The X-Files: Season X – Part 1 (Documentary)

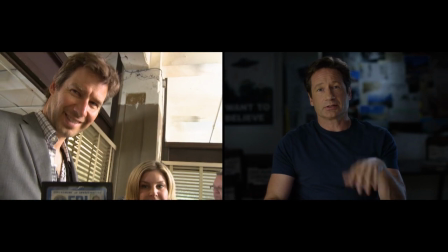984s
After the first one, which was all mythology-based and a lot of the past brought up and Mulder and Scully bickering,
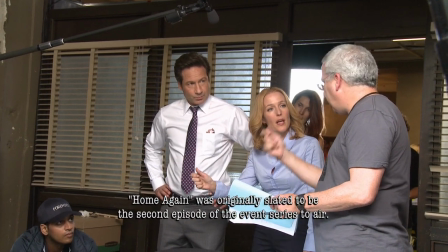991s
the second one was really just procedural and a monster of the week.
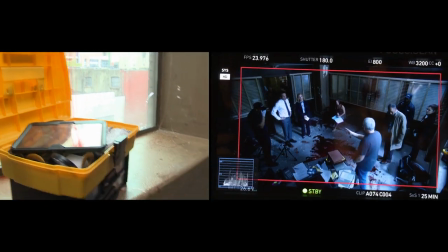996s
I hadn't really read one of those for the longest time, because even when I came back to finish the show in the ninth year, it was all mythology stuff.
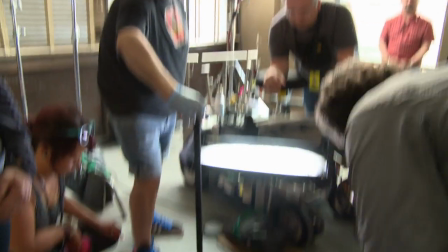1003s
And I was happy to read it. Glenn has almost a childish ability to find things that are uncanny and that's gross and scary. You know, just these kind of weird little ideas that are kind of nightmarish. This is 2002.
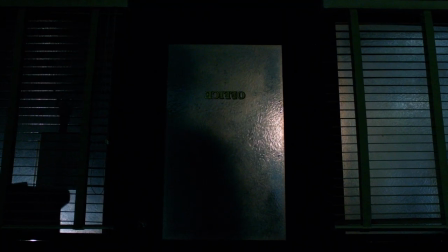1019s
I was working on a movie here at Willard, and my wife Krista and I were going to see the Canucks and the Red Wings.
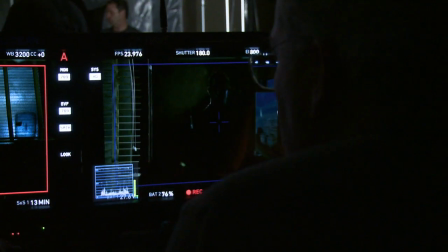1025s
The arenas downtown, we're walking down the street. Maybe thousands of people going this direction.
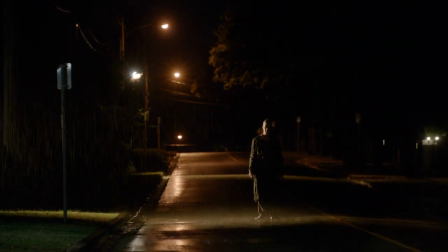1031s
And standing in the street, tall man, just looking the other way. You know, we all talk about a thousand-yard stare.
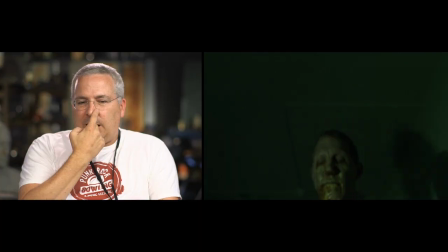1038s
This was just something different. It was in a long trench coat, and he had a band-aid attached here and attached there.
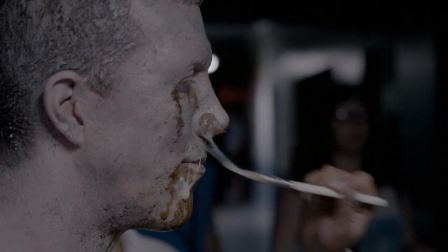1046s
It could terrify the two of us. Kristen and I still debate what was coming out of his nose, and she's, like, adamant it was his brains.
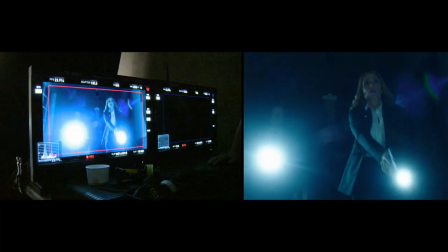1053s
But that always stuck with me. And I always thought, man, if I was still in X-Files, that's what I would do.
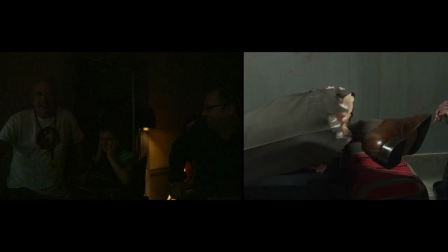1060s Cut. That was Glenn. Sorry.
This book I really like, it's called The Philosophy of Horror, and they broke down, you know, monsters.
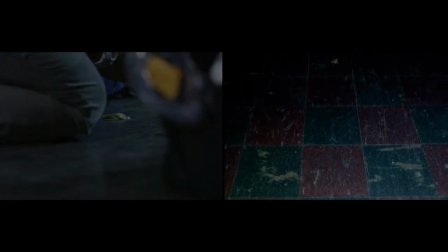1068s
Bram Stoker wrote in Dracula that the sight of him made people sick, that there were always, like, flies.
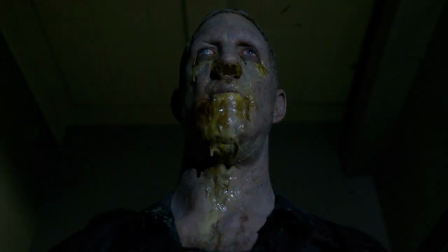1074s
Todd Browning had amadillos or something in Dracula's lair. There was always, like, weird monsters and creatures following around, and you had a big guy like that, instead of just, like,
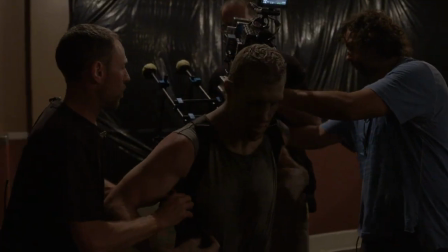1082s
following him on a dolly, why not attach the camera, and you get a whole different sickening feeling.
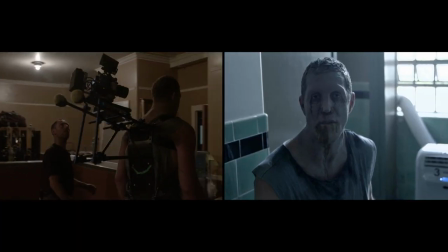1087s
It's just to have the over-the-shoulder shots. I, myself, am 6'11", so part of it would be for perspective.
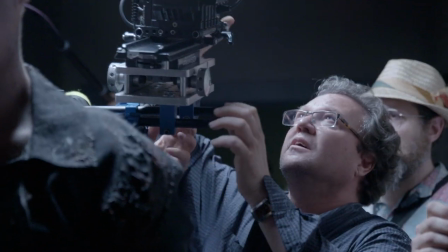1094s
You don't get the smell of the monster. that they were trying to convey. So what other kind of things can make you queasy?
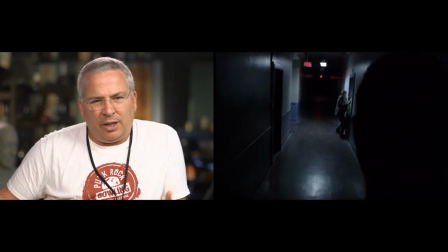1100s
This body cam sort of makes the room go around. I don't know, I think I saw it originally on the Frankenheimer movie, Seconds.
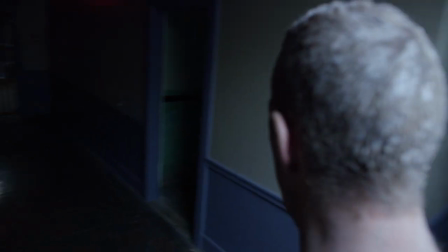1106s
I don't know how they did that in those days, but it just gives a feeling of being disoriented and nausea-creating.
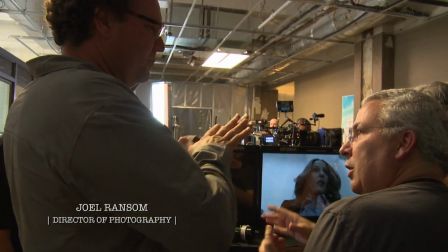1113s
This is our Blackmagic camera. Originally, Joel wanted to use the RED camera, but considering the weight and it going on to Jillian,
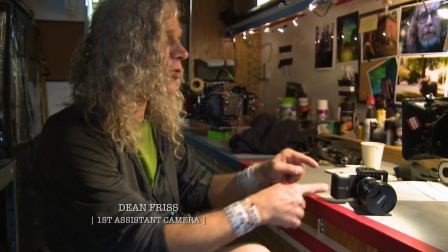1121s
it seemed like a more logical idea to use what I call the Mini Alexa.
Do you want to see what weight's like?
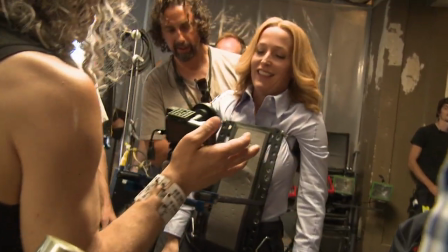1127s And then we can... Oh! Oh, it's fine, it's fine.
The body cam was very light.
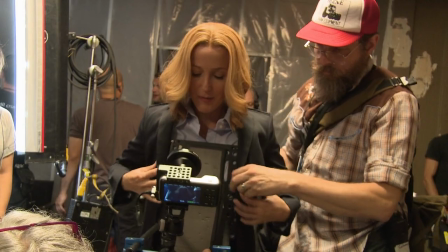1133s
As soon as I put it on, in order to adjust my physicality to incorporate it,
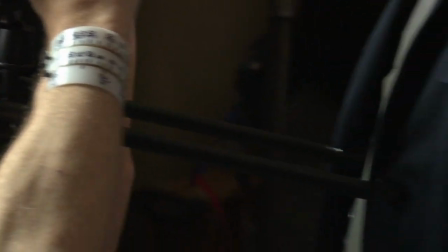1141s
I ended up standing in a position that reminded me of being heavily pregnant.
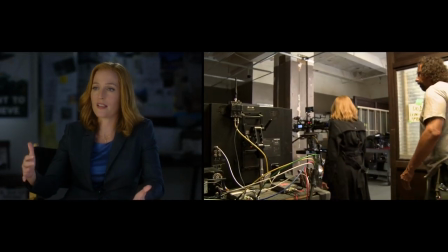1147s
You know, in order not to bump into things, you walk in a different way. and I felt like it was the same thing I was leading from my back.
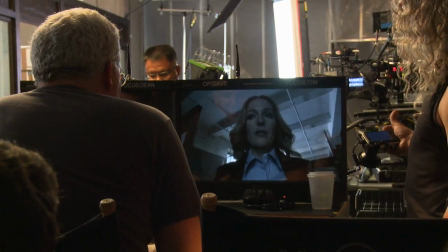1156s Action.
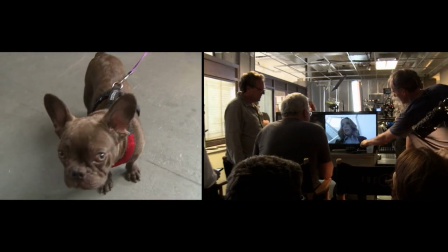1159s Oh, look at that. I love that shot. Drunk's coming.
I mean, I enjoy experimenting with those things, and I know it's fun for the camera guys.
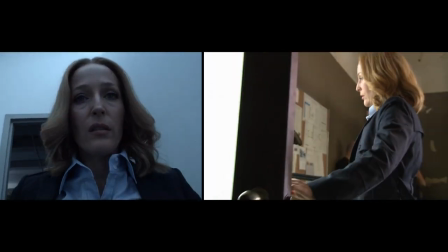1168s
We used a Koa 8mm lens, which had a little bit more wraparound to see the background more.
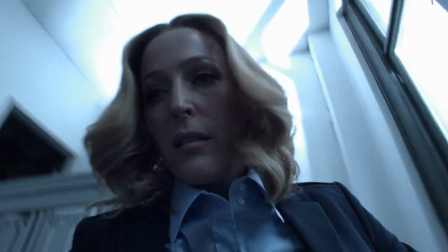1175s
Because I'm sure you're going to cut now to that shot of Jillian walking down the stairs.
Cabby!
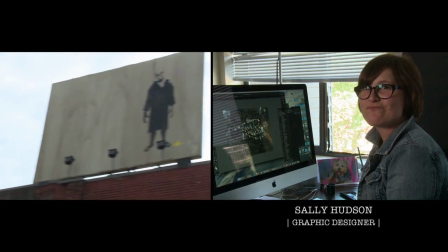1185s That's good. I like that.
A graphic designer came up with this character in stencil form, which is a contemporary expression today in street art, so it's very current in theme, I think.
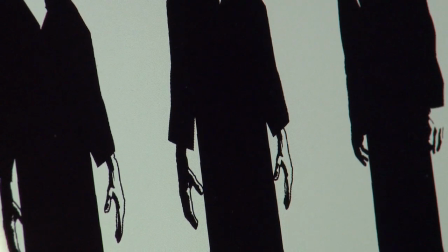1198s
He had a very distinctive head and very distinctive arms, and these were things that I wanted to make sure read clearly.
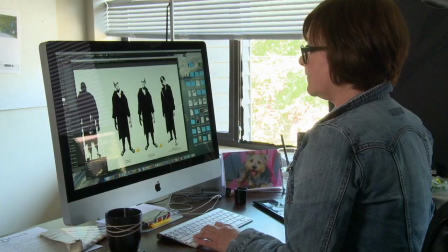1205s
The notes that were given to me were sort of Frankenstein-esque, but there's a vulnerability with that as well, so I wanted that to come through.
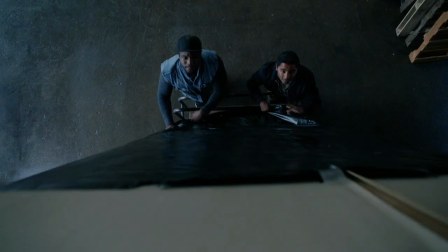1213s
I feel sorry for him. He looks sad.
We should go to Sotheby's on this.
I guess Banksy ultimately was an influence on some of the stuff we did. Not so much in style, but more in character. He's a ghost.
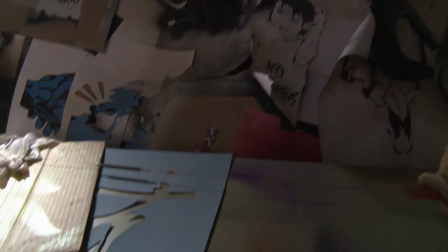1230s
He is one of the best political satirists that I've seen in a long time.
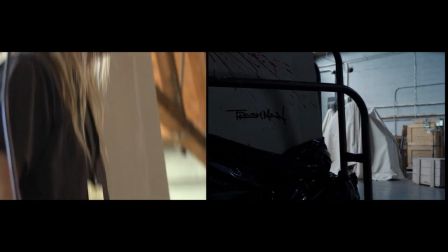1235s
And he's of the people. so we had a strong direction for our on-set art.
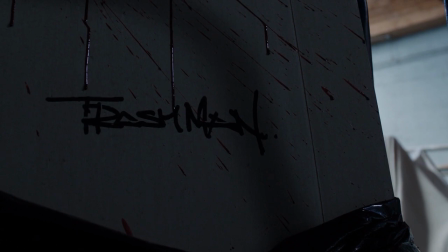1242s
Most graffiti artists have a tag, just like the rat is for Banksy.
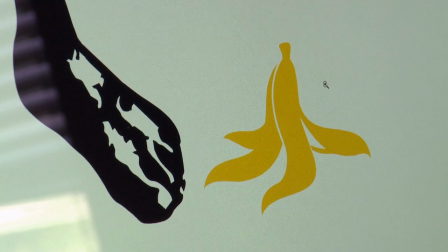1246s
I decided for Trash Man it should be a banana peel, because that's a fairly universal image for Trash.
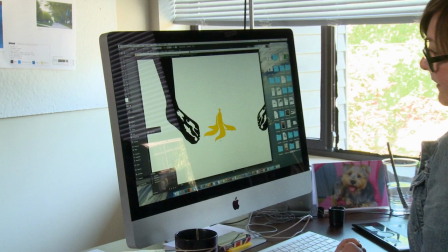1252s
But also, if you look closely, or maybe I'm the only one who sees it,
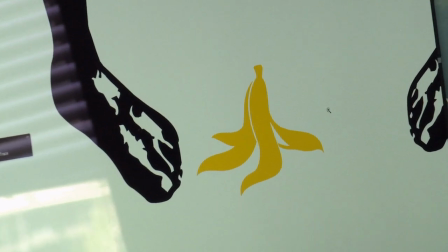1257s
it's also a man kneeling with his arms splayed, and it's him being overpowered by the man or some sort of symbolism like that as well.
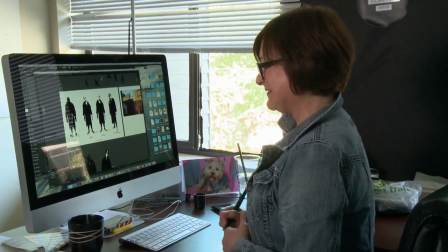1265s
So it's very deep, yeah. Here we go. Camera.
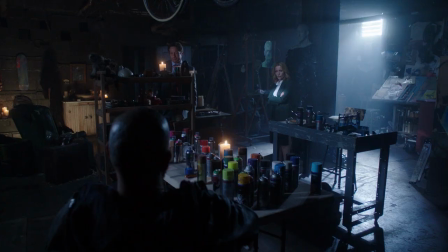1271s
I really like the eight ball, by the way.
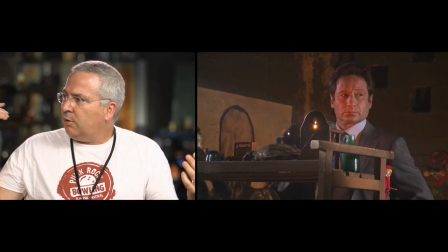1273s
Really great production designers really come from a place of character, too, that you can look around this room and know so much about the Trash Man character.
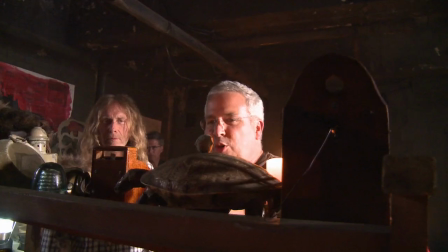1281s
Art Ortuga. It's my homage to Vince.
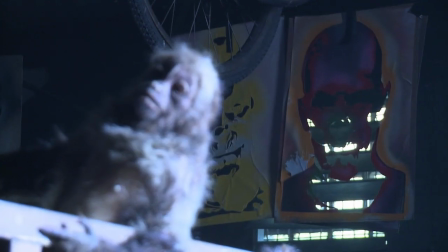1286s
The challenge was to create a strong visual voice for Trash Man and his world.
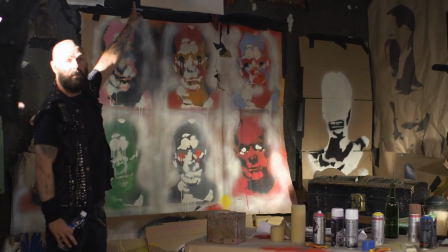1292s
But when Tim Armstrong was cast, it turns out he's as well an accomplished artist,
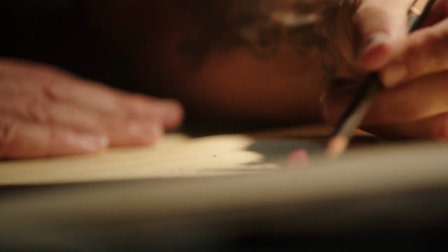1297s
and his artwork sort of brought a kind of further energy, a texture to the ghoulishness that comprised his creations in the story.
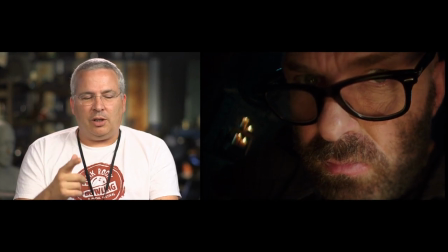1306s
Tim came first. Like, you just go, man, that guy is so interesting. My two oldest kids and I are just hardcore Rancid fans.
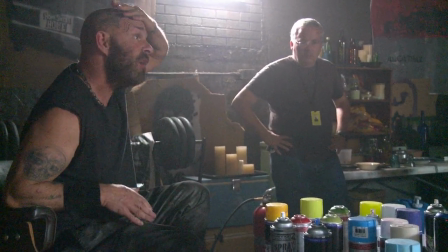1315s
Things he was talking about in some of his songs, Sidekick and things like that, that, I'm like,
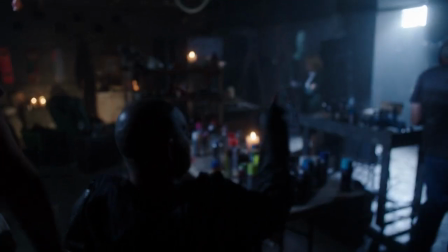1320s
oh, this is kind of what this character would be like. and really wrote it with his voice in my head toward doing it.
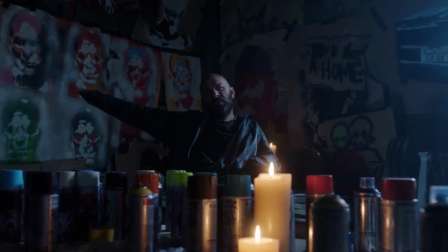1325s
Action.
People on the streets, the homeless, street people, they ain't got no voice, right?
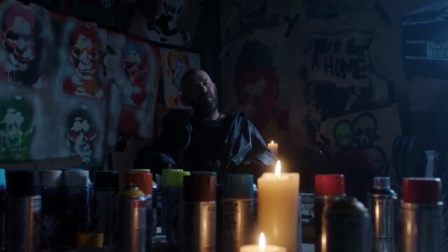1331s They get treated like trash. I mean, actual trash.
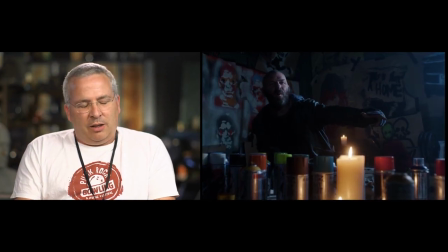1335s
Sometimes you want to work with someone you respect and it's just like, oh, yeah, you're going to run around or it doesn't go well or there's a manager.
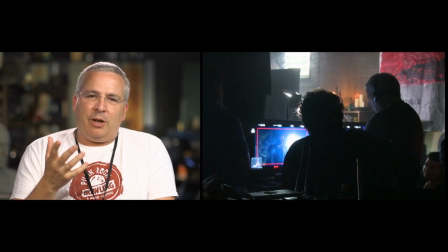1341s
They're going to try to earn money or they're just creeps or whatever. And I was like, I don't want this thing ruined for my kids and I. You know, we really share this thing.
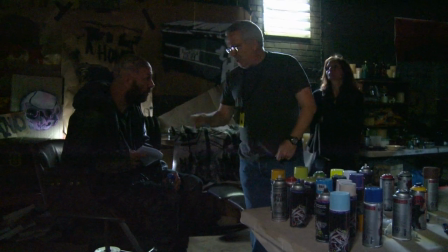1350s
I figured out who Rancid's manager was likely to be. They're the very professional email. And boom, I hit send. He asked a simple question.
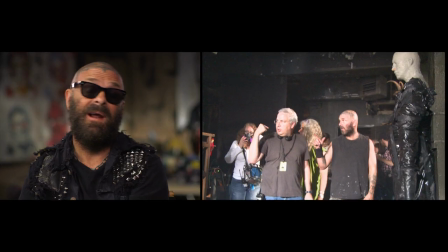1362s
Would I be interested in acting in the X-Files? And I was like, I never done any acting professionally,
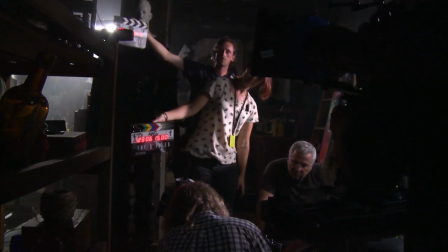1370s
but I couldn't say no, because X-Files is one of my favorite shows of all time.
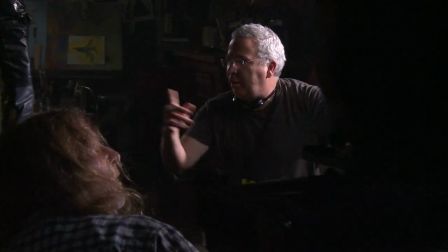1376s I didn't bring him here. He came to me.
Rancid used to watch X-Files religiously on our tour bus.
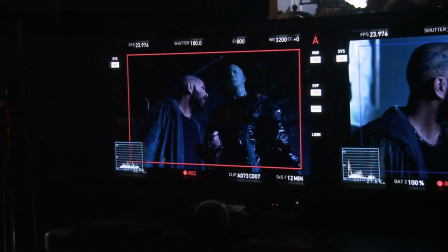1383s
In the late 90s, we were on tour all the time, and X-Files was like one show we could all agree on, you know what I mean?
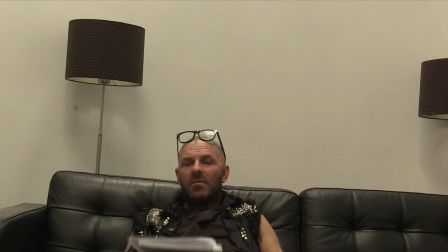1391s
Like, everybody in the band kind of met at that show. So I went down to Tim's studio with my wife Kristen and my daughter Chelsea, and we put them on tape.
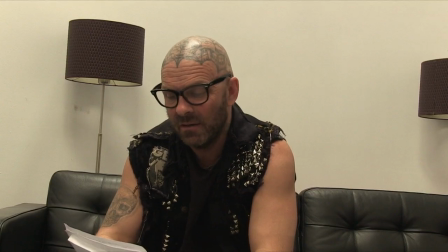1400s Since I looked over the bad suit building, man, looked down on the lawn, know I'm suburban lady.
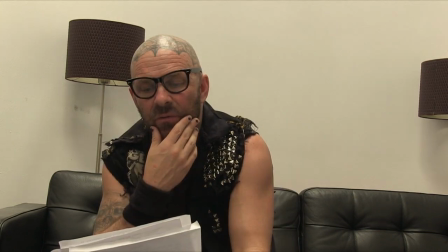1406s
You know, because I got some vitriol in it. And that's how he qualifies people. Like the Band-Aid Nose Man, for me, that's how I do it.
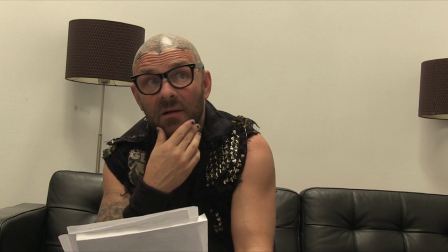1412s
I always qualify people by their adjective. Right. Kristen, she's a very talented actress, and she kind of walked me through the script, you know, because I had never been on an audition before.
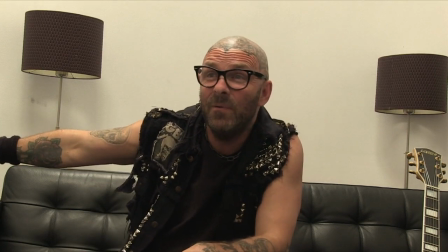1426s The people out on those streets, the homeless, the street people, man, they ain't got no voice right.
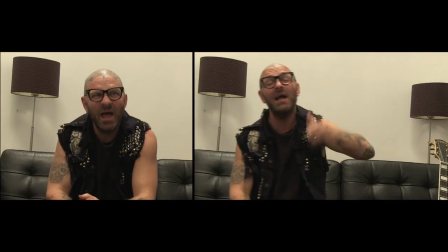1431s
We roused it in for two hours, and then we cut it together and put it into Fox, and it went great.
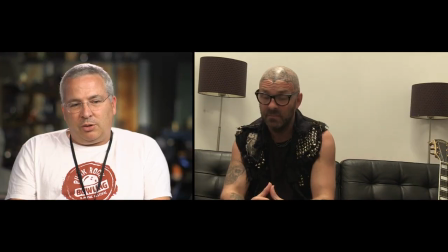1435s
So that fear of sending an email is unwarranted because it's only become, I was just like so proud of, you know, what he did.
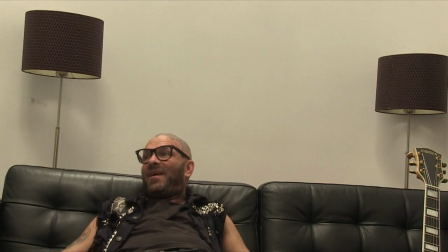1443s
This is fun.
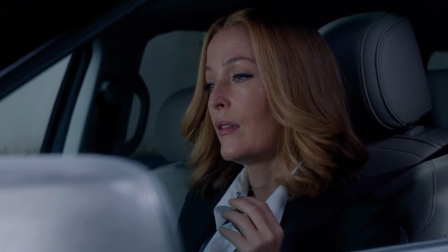1449s
I appreciated talking to Glenn, finally,
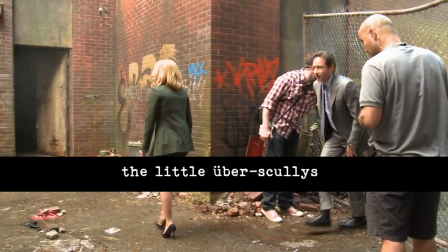1451s
you know, getting a sense about his motivation for writing this particular episode and how meaningful it was for him.
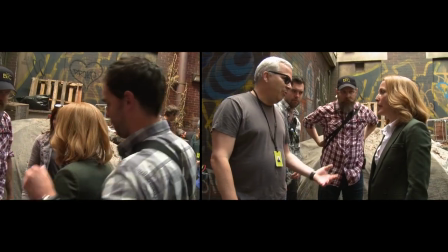1460s
I don't want it to conflict with the cross, because the cross has been there for the morning. Yeah. But it's okay to...
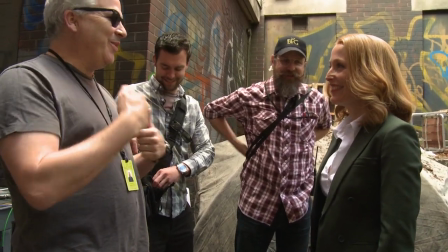1466s
So it's like God and money. Right. My mom's a lover of shopping channel jewelry.
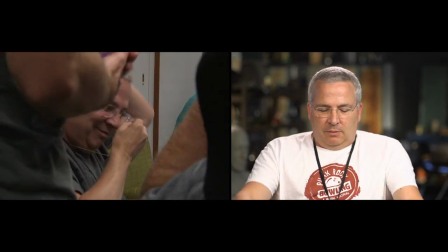1473s
And when she passed away, there was the box of the stuff.